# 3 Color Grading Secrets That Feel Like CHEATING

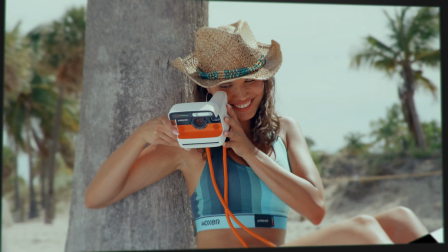DaVinci Resolve, hands down, has the best color grading tools built in, but some are so good that they downright feel like cheating.
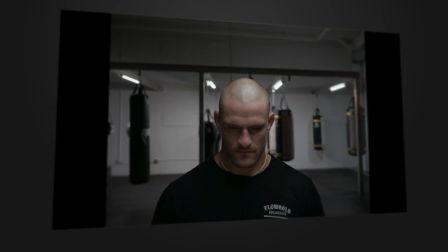So today we're gonna cover three DaVinci Resolve tools that are so good that they feel like a cheat code.
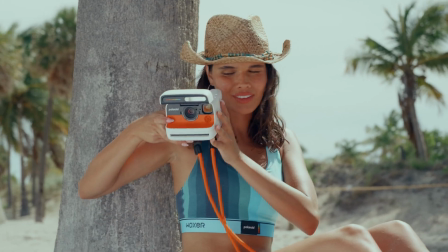The first color grading tool that feels like cheating is the depth map. The depth map analyzes your footage and creates an alpha layer using the distance in your footage.
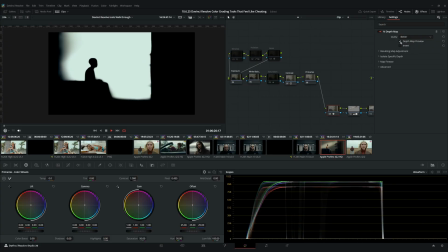This lets you select specific parts of your image and it makes changes to that selected area.
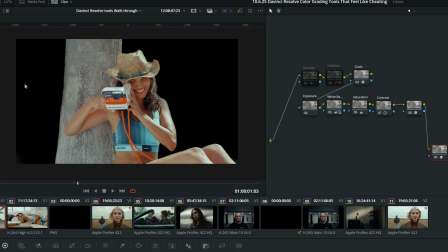You could create color separation, make accurate keys, add effects, and the list goes on.
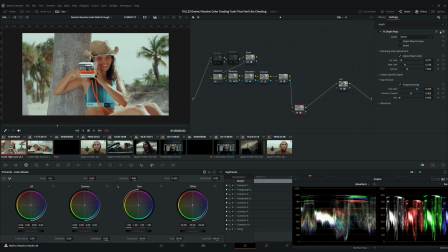But let me stop yapping and let me show you how to actually use it. In your color page, just go to your effects, search depth map, and DaVinci Resolve will automatically analyze your scene.
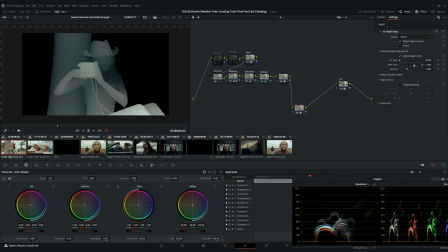We could adjust these values using our map adjustment section, and with these sliders, we could select how far or close our selection goes.
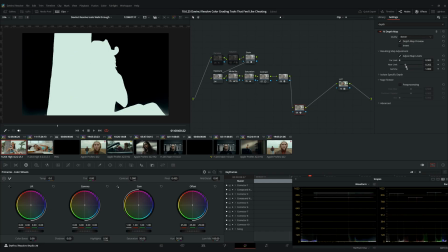The white part is the part that's going to be affected, and everything else won't be. To clean up your selection, just go to Map Finesse, click on Post Processing, and this is going to bring back a ton of detail to blend everything in.
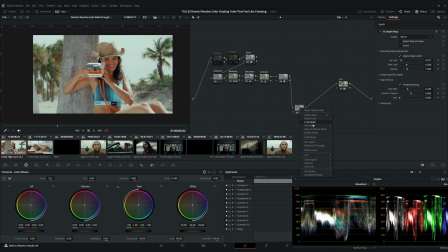Now we can just create another node and connect our alpha channel, and on this node, we can make all our changes. Like for example, on this shot, I'm using the gamma wheel to bring up the exposure on the foreground to really separate it, and if I want to make changes on the background, I can just add an outside node, and then I can make all my changes to my background and my foreground independently.
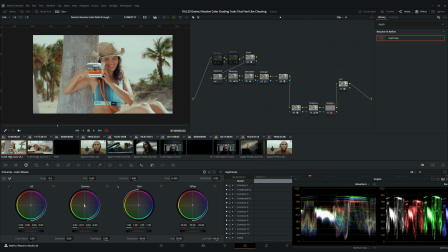So if I want to add a little more warmth in the background, all I have to do is move my gamma wheel and drop the exposure a little bit, and you can see how much of a pop we get. You could also use this outside node to add effects to the background, like radial blurs.
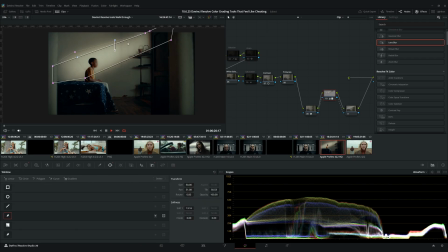And because this is a depth map, you could make fake light rays and put it behind your subject if you just want to do creative stuff like that.
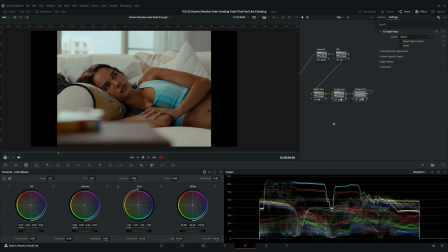But where I've found myself using it pretty often is to create color separation, but also to relight scenes.
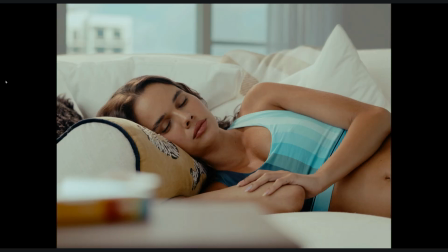Like in this shot, I completely flipped the lighting because the background was brighter than the foreground, and I just wanted to change the focus. And honestly, just using this tool made that a breeze. The only downside of the depth map is that you can't use it on moving shots because it changes your depth information. But now you can see how much you could alter the image and massage it to get it where you want. But what if you want to get a filmic look inside of your videos?
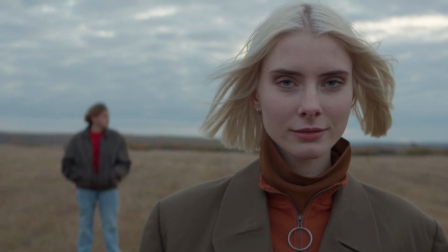And that's where the second cheat code comes in, the film look creator. The film look creator lets you get film-like grades on your footage using a couple of preset looks, but most importantly, it gives you access to effects real film has on your footage, like halation,
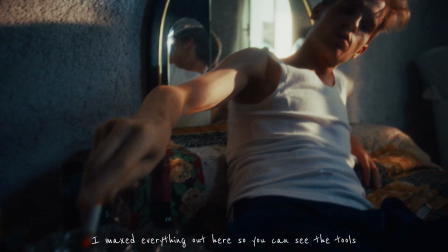bloom, flickers, the film gates, grains, to really just sell the look. But just to give you a heads up, this is Blackmagic's take on film looks, so they're not directly emulating any film stocks, but damn do they look good.
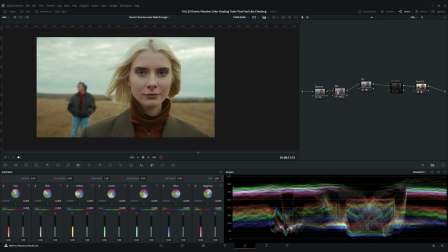But here's how to use it. I set up my node tree like this. I have my exposure node, white balance node, my CST, and at the end I have the film look creator.
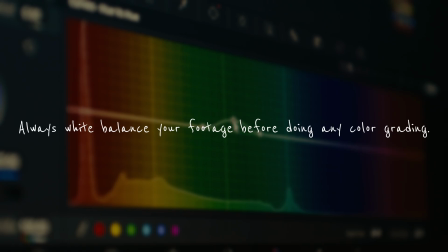To start, always white balance your footage. This is super important when using LUTs or looks because it makes sure that they work correctly and they look correct. There's a million ways to white balance your footage, but the way I like to do it is using my HDR wheels.
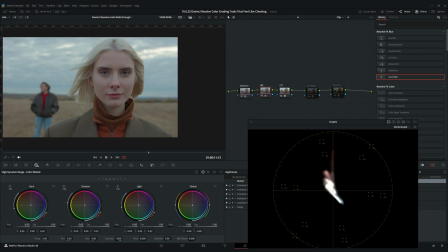I map them to my camera's color space, and using the global wheel, while looking at my vector scope, I push the information near the middle so the image is balanced. This is the look that I was able to get using the built-in tools, but let's walk through it on a blank one.
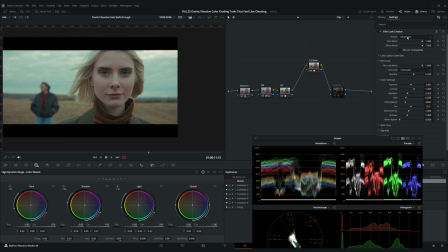Inside of here, we can find a couple of presets that you can scroll through, but we're gonna start off a clean slate.
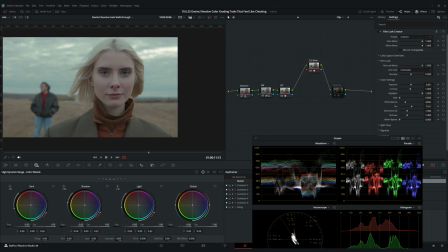On the film look section is where we find our five different film looks that we can scroll through, but for this example, we're gonna use a cinematic one.
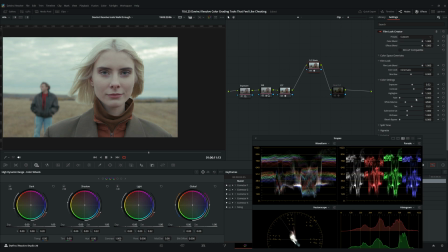To start, I'm just gonna increase the exposure a little bit, and I'm gonna add a little contrast. Next, I'm gonna add subtractive saturation and a little bit of richness. The richness slider increases the saturation in the most saturated areas without oversaturating the entire image. Now we can see that we already have a nice looking image, but to me, it still looks a little too cool for my taste.
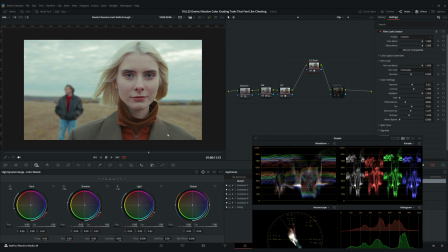So let's use the white balance slider to warm it up a little bit. And since the image is full of warm tones, it's really gonna go really well with this footage. And just like that, we have a nice looking color grade. We could work our way down to the other tools to add more filmic effects, but for this one, I just added a little bit of grain to really sell the look.
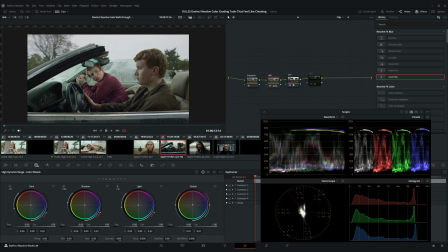Using the same process, but with the vintage preset, we were able to get this split tone look on this clip instead.
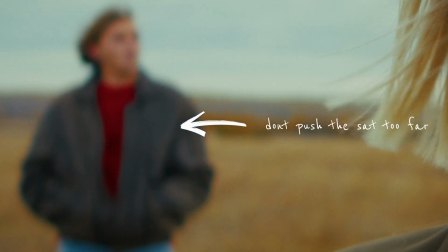The only downside with this tool is that you could start introducing artifacting if you push your richness slider and your saturation slider too far, so just don't go nuclear with it, okay? And just like that, we're on our second cheat code, but what if I told you there was one more tool that simply just feels like magic?
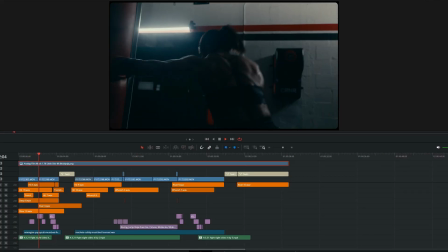I'm sorry for the interruption, but I recently just dropped a sound effect pack named Rough Cut, and inside of the pack, you get a free sound design workshop that teaches you how to use your sounds literally,
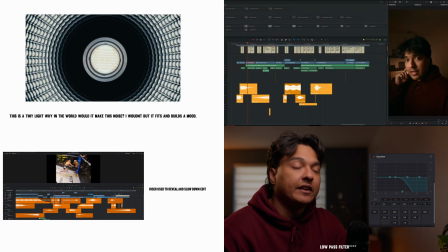but most importantly, creatively.